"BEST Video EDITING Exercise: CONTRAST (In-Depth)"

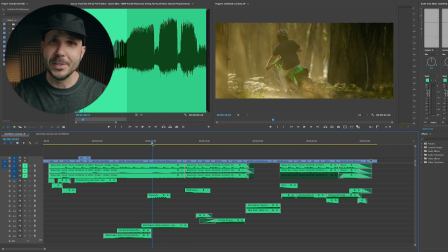246s
Now this shot was about birds again, a different type of birds here.
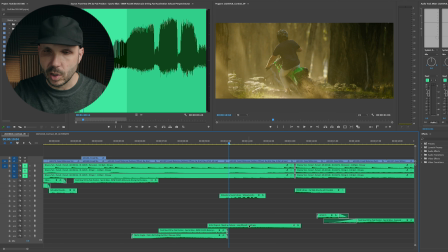250s
And then I started this long whoosh, which was sort of the sound of this shot. Now here's one of the biggest uses of this sound contrast that I've been trying to explain, because there's also a contrast in the loudness of the sounds. But you'll see when we go to this dynamic shot of the motorbike riding by the camera, I have this,
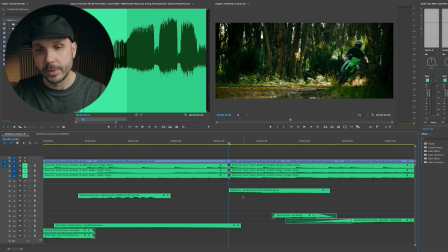279s
it's actually a rally car sound come on right at that hard cut. Let's watch that again.
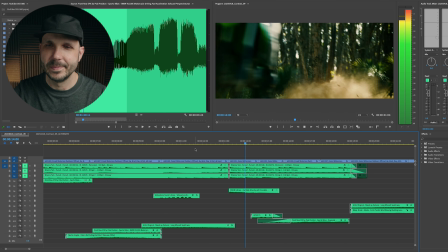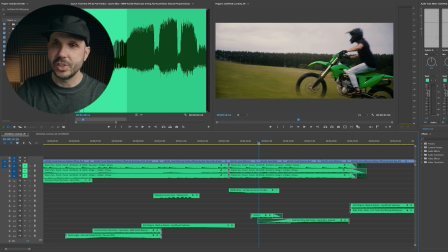292s
So this next shot was about the bike revving,
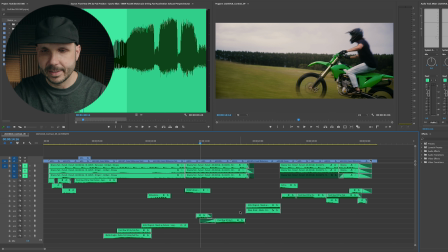298s
So it's this rev happening right here. I did advance it before the edit, so it's not exactly a hard cut like some of the others.
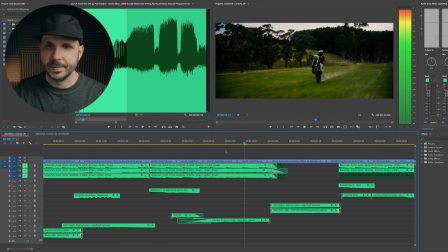And then this is probably the biggest sound design contrast I added, where we go from this revving bike to this quiet moment as we see the bike riding through the trees.
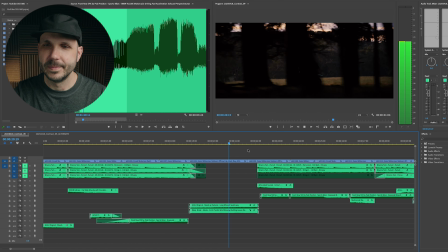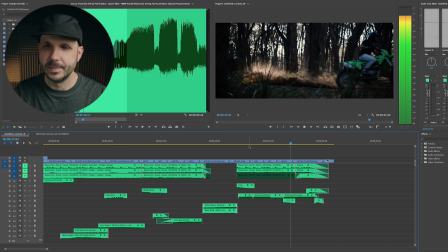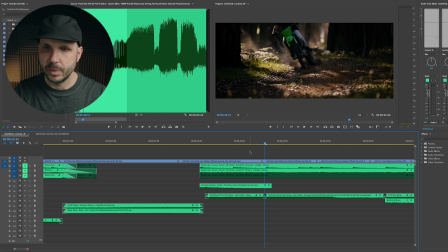338s
Okay, now there is a really nice hard cut right here, and this is actually the same sound effect, I believe. I just moved to a different part of it here and made a hard cut so you can sort of hear the shift, the contrast.
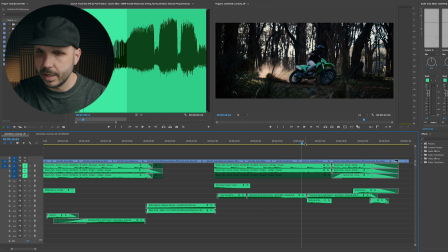352s
This carries through these two shots, but then I have another shift happen here.
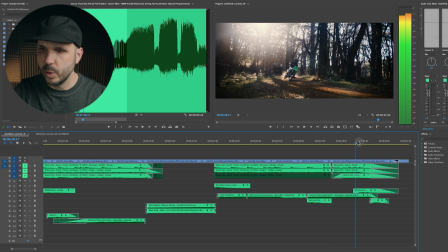364s
And then I have this final whoosh at the end, and I end with more birds. By the way, if you like content like this, you should download my free editing guide at the link below.
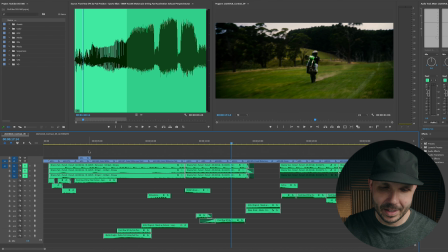377s
It's already helped thousands of editors. Now let's talk about music. Now, when I started as an editor, I remember doing something like this. I would kind of finish my visual edit, and then I would do a music search, and I really spent a lot of time trying to find a vibe in the music that worked with the visuals, and then I would pick my track and I would lay it under the whole edit and I would call it done.
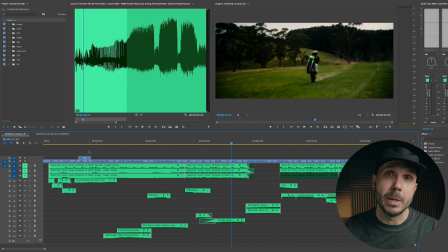399s
So while I did try to pick a song that really matched the visuals, I wouldn't do much to it until later in my career when I realized music offered up one of the biggest opportunities to add contrast to my edits. And that's what I want to show you today. What you can do with music, or one of the most powerful ways to use music, is to go from music to no music, meaning the music stops, or to go from no music to music, where the music turns on. And I have an example of both in the last half of this sequence.
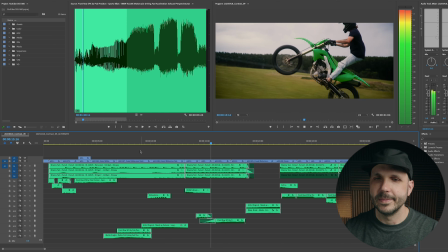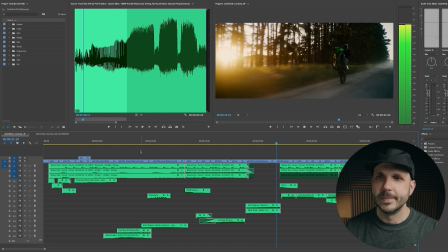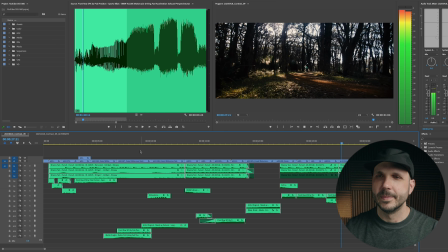Okay, a big difference, right? That drop out in the music creates such a big contrast that it does evoke an emotion. And we have the quiet and loud contrast as well. And then when the music comes on, when that tire of the motorcycle hits the ground,
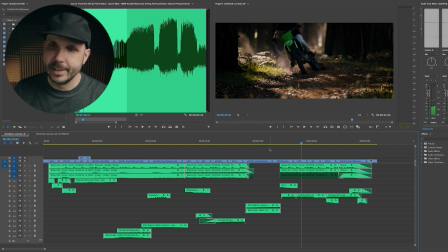477s
it's really kind of a fun, energetic emotion that's evoked, at least when I watch it. And then you'll also notice the music edit at the end. Instead of just allowing the music to fade out, I actually chose
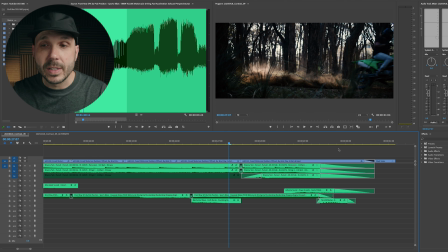491s
a part of the music that felt like an ending, and I made a music edit.